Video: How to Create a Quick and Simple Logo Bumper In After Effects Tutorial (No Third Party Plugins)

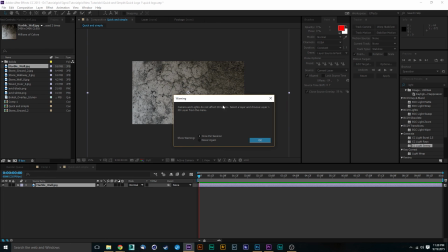[4:09]
Camera lights can only be affected with 2D layers. That's fine. We'll just hit OK. We're going to make this into a 3D layer. So we'll hit our layer here and we'll just click this little 3D checkbox. That'll automatically make it into a 3D composition. So the next thing we're going to do is you want to make sure that what you're using
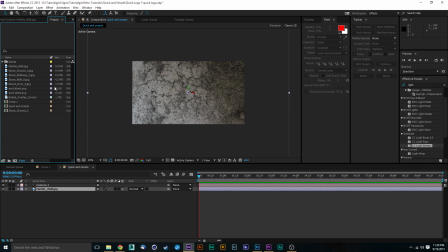[4:26]
is going to be a logo that has a transparent background. So I've got two different logos here for our production company, Avid Productions 479, which I'm just going to go ahead and drag these on top of our marble wall here.
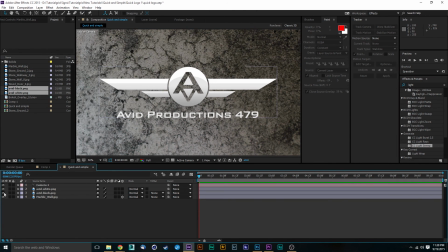[4:39]
So we've got these two and you just kind of see which one works, the black or the white. Me, I think the white will do. So I'm just going to go ahead and delete this background, but you want to make sure that this has a transparent background. So if your employer has that, awesome.
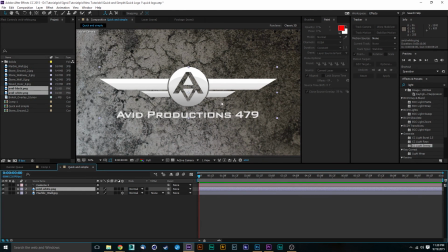[4:52]
If not, you're going to want to figure out how to make that into a transparent background, or just see if you can key it out or you know, find a means of doing that, or crop it out or mask it out. So whatever way works, you're going to want this transparent.
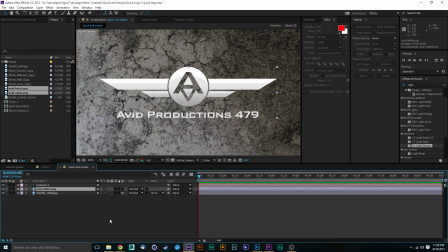[5:06]
Okay. So we've got this. So the next thing you're going to want to do is you're going to want to duplicate that, and you're going to select the one that's underneath it, and you will type in your effects and presets saturation,
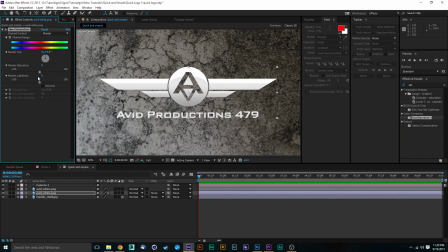[5:22]
drag that down under your bottom layer, and you're just going to want to go to master lightness and turn that all the way down. We don't want that there at all. We do not want any brightness. This is going to be our shadow layer. So we'll make sure to have this selected and do back into effects and presets and hit Gaussian blur and pull that down.
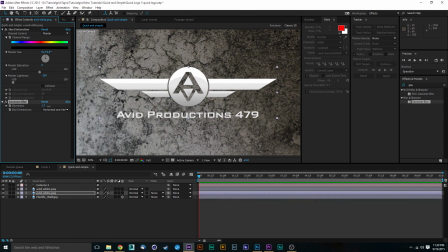[5:43]
And you're going to want to Gaussian blur this out quite a bit. So that's going to make it look like we've got a slight drop shadow in our background. You can see it right there. You can also use drop shadow, but in this case, we're using Gaussian blur on our lower level just because we don't want a bunch of effects on our top layer.
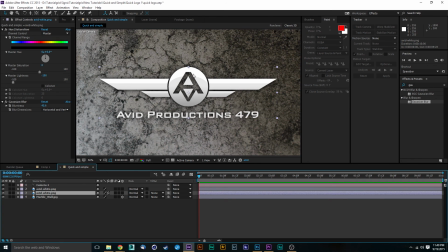[6:02]
So this is going to give the effect that this is 3D. Okay. So the next thing that we're going to do is we're going to make sure that our 3D checkbox is marked on. Okay. So we don't want to mess around with our bottom layer.
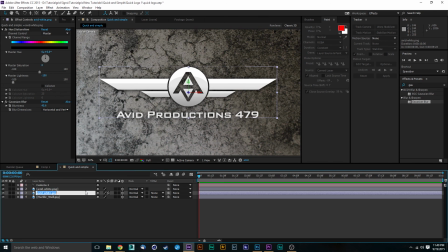[6:16]
We want to keep that there. In fact, I'm going to rename this bottom layer drop shadow. Okay. So the next thing we do is we're going to hit our top layer here and we'll hit P for position, and we're going to move this up. You can either use the slider down here or
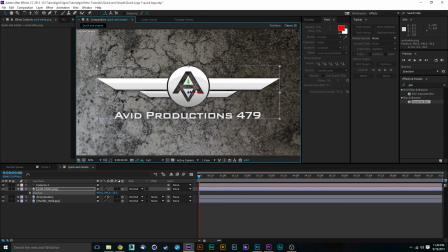[6:34]
the numbers down here, or you can use this and you just slide that up just ever so slightly.
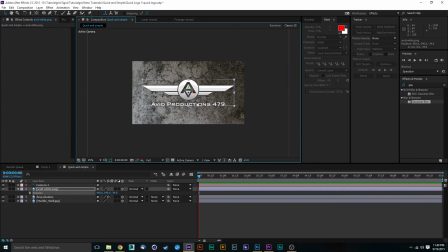[6:41]
And that's going to give the depth of 3D as if this is a little bit closer to the camera than our background and our shadow.
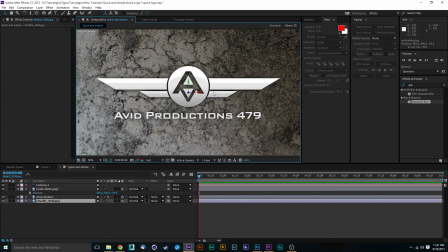[6:52]
So the shadow is directly on our background like it should. And our front layer here is directly above us. Okay, cool. Now that we have that done, the next thing we're going to do is make this look a little bit more 3D. Now, depending on what your logo look like, this will look quite a bit different depending on how your logo looks.
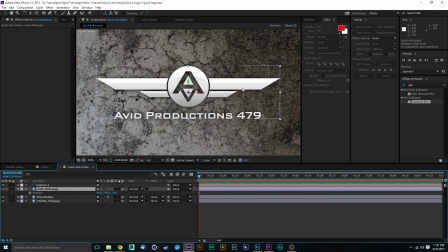[7:11]
Okay, so mine's very white, so mine might not show up as good as somebody else's logo.
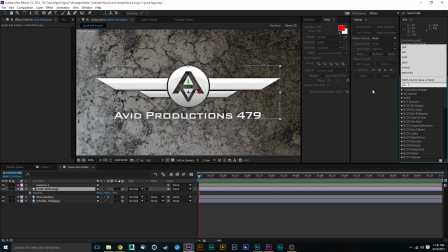[7:17]
So what we're going to type in here in our effects and presets is going to be CC light. Okay, and that's going to bring up in your generate tab CC light sweep.
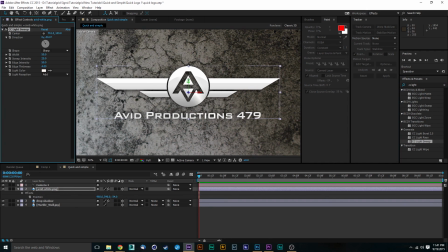[7:29]
And you'll bring that down and put that on top of your logo here. Okay.
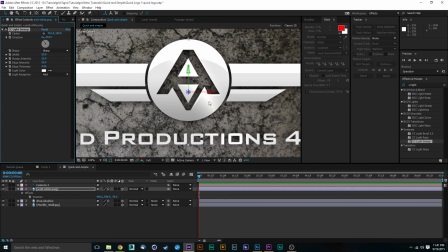[7:33]
Now what that does is it just gives a slight looking intensity of light on the rim of your layer. Now, if you see, it also gives a slight rim light as well as a little bit of 3D depth as if this had a bevel. So that's going to add to the effect that this is a 3D object. Okay.
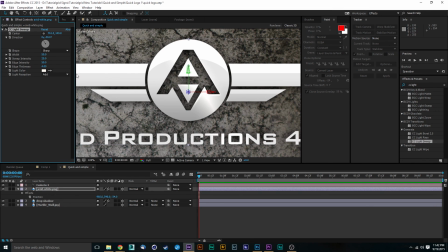[7:53]
So I'm just going to mess with the settings of this. I'm going to change maybe the sweep intensity up a little bit.
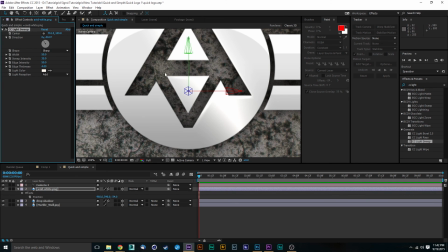[8:00]
And since this is very light gray, I'm not going to need to mess around with this a little bit.
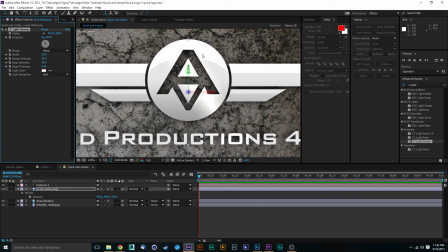[8:05]
But I know whenever I use this before, I would use it up a lot to give it that really shiny metallic look.
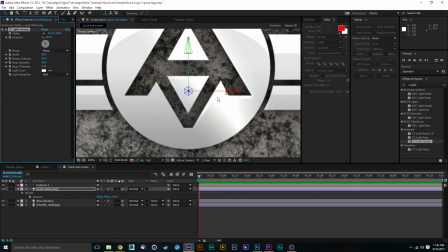[8:12]
So I'm going to keep it about right there.